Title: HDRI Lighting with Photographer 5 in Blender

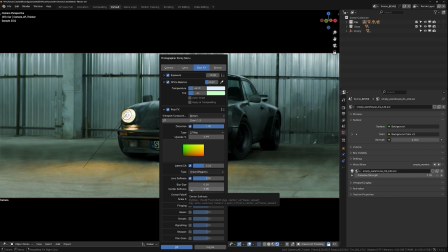(16:35)
A bit of lens softness, that's to make the image a bit less sharp. CGI is often too sharp and feels really perfect, so you can always add a bit of softness, and you can control how much softness you want at the center of the frame and how much you want in the corners.
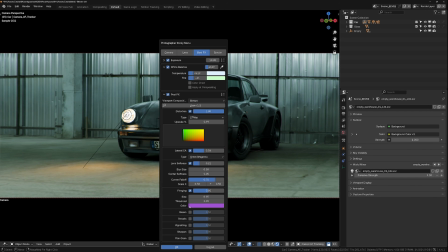(16:50)
Fringing, I don't think I want some, but I can show you the effect.
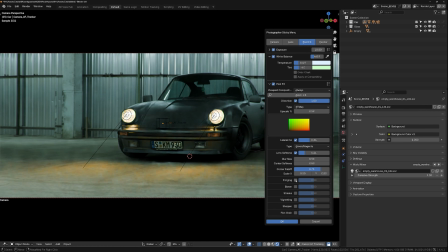(16:55)
Like you can see that now we have a bit of like purple fringing, which is something that happens when you have like harsh contrasts in the photos, especially when we take a photo with your phone. Like this has a lot of fringing effects, so we can use it.
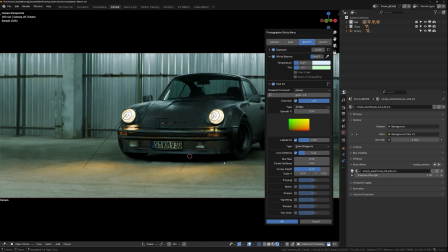(17:11)
But in that case, I want to have like a nice, let's say we are using a nice lens, right?
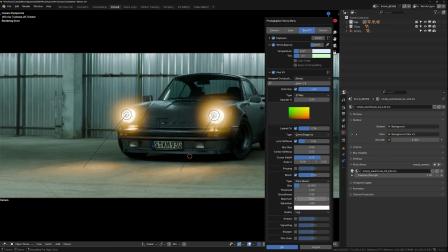(17:17)
So I'm gonna add some bloom though, and I'm gonna use the new clear bloom from 4.4, which is a fast and good looking bloom. So I'm gonna just tweak it like this. Gonna add some streaks just to make it a bit less perfect,
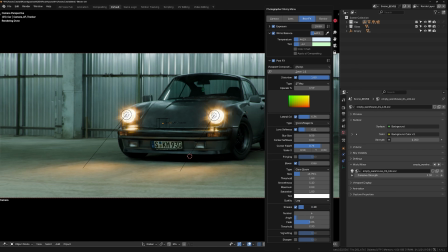(17:32)
so I can increase the fade, but really like lower the intensity, so get like a bit of a shape.
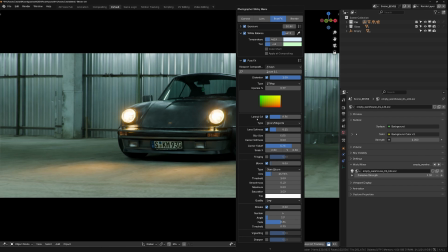(17:39)
Let me just remove this, but you can see like a bit of a shape in the bloom. And then vignetting, of course,
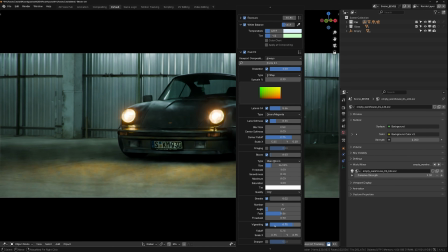(17:46)
like we want to make it super dark in the corners just so we can focus the image in the center.
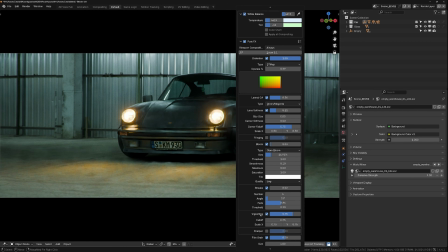(17:53)
And then we can use sharpen, but for now I'm just going to use a bit of film grain to make it as if it was shot with film.
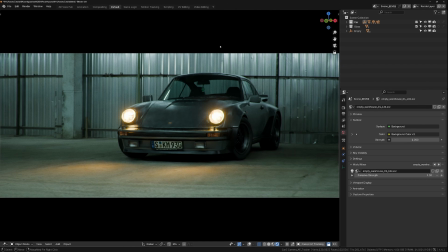(18:03)
And yeah, we have something that is actually pretty nice already. So now what I want to do is to add a new camera.
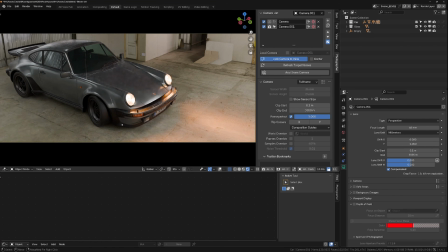(18:13)
So here I'm going to press add and I have a new camera. But what you can see is that I lost all my settings for the post effects and the white balance, the exposure. I lost all of it. And the reason is that I actually added a new camera. I didn't duplicate it, which is this button.
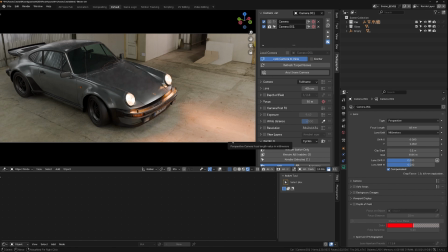(18:27)
I added a new one. But there is a way to create a hierarchy of settings in the cameras, and that's using the main photographer camera. So you can go in the scene here and you can actually pick a photographer main camera.
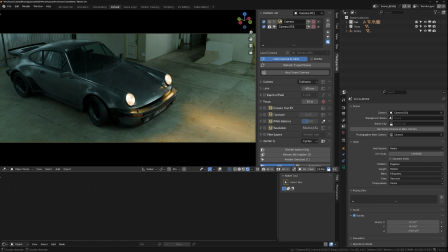(18:39)
So I'm gonna select this one and say, this is my main. And now I have a little icon here that informs me that this is the main camera in the scene. And so now it means that my other cameras in the scene are gonna inherit from this camera.
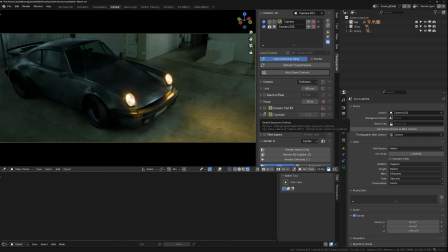(18:53)
So if I don't click here to override my settings, then it will inherit the settings from the main camera.
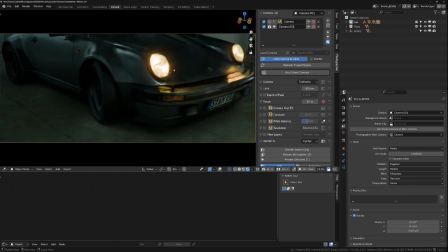(18:59)
And I will do like a close-up of a headlight.
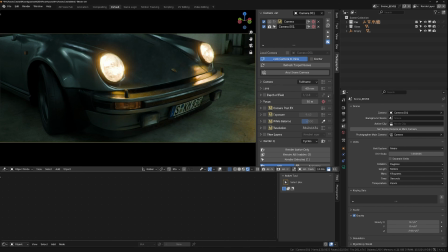(19:06)
And also, let's say, just for showing this feature,
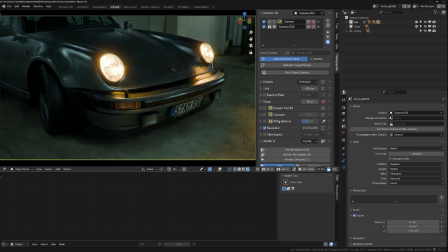(19:11)
I want to change the resolution and use a different ratio for this image.
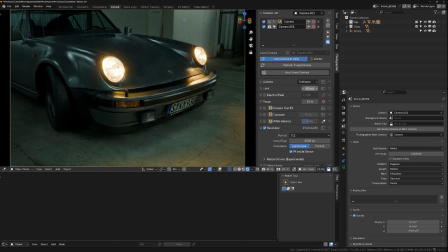(19:16)
So I'm going to use like a, I don't know, 3:2. And I will just make it a lot closer.
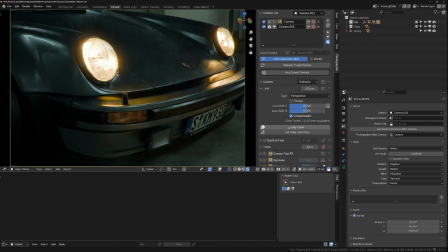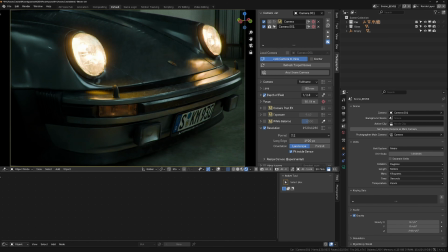(19:31)
Of course, to add some depth of field. I won't use the optical vignetting and bokeh because I don't really have a small specks of light that would create bokeh. So this can make the renders a bit longer, not by much, but still a bit longer.
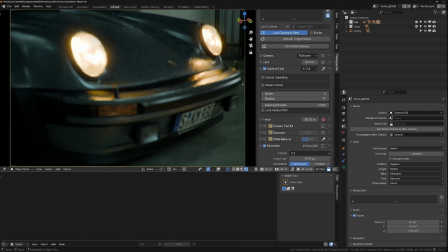(19:47)
So I know that won't bring so much to this image. I just won't use it here. I'm gonna use a focus. I'm gonna put it here on these headlights. And now I have like some nice details. That's perfect. And I think I'm happy with this setup.
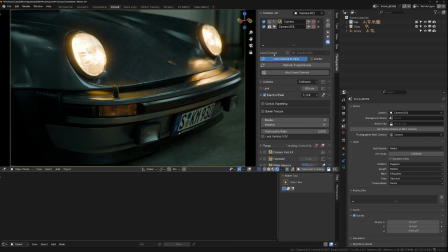(20:05)
So let's go to the other camera.
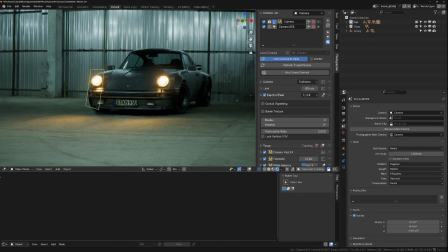(20:08)
And I think what's missing to me is, let me just zoom out a bit.
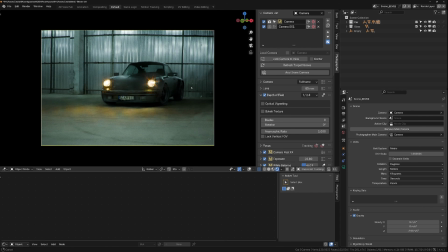(20:15)
So I'm not gonna lock the camera. I'm just gonna, oh yeah, I lost my resolution.
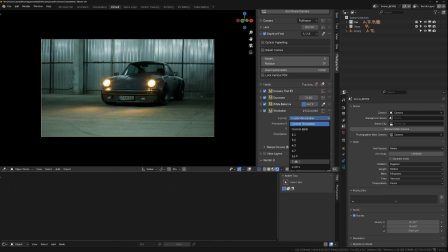(20:19)
So let me just recreate the resolution I had because it was not overridden.
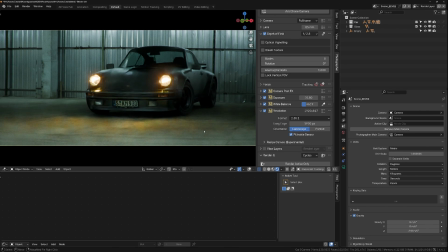(20:24)
So that's why it changed. So now I have this, but I feel like the ground is not super interesting.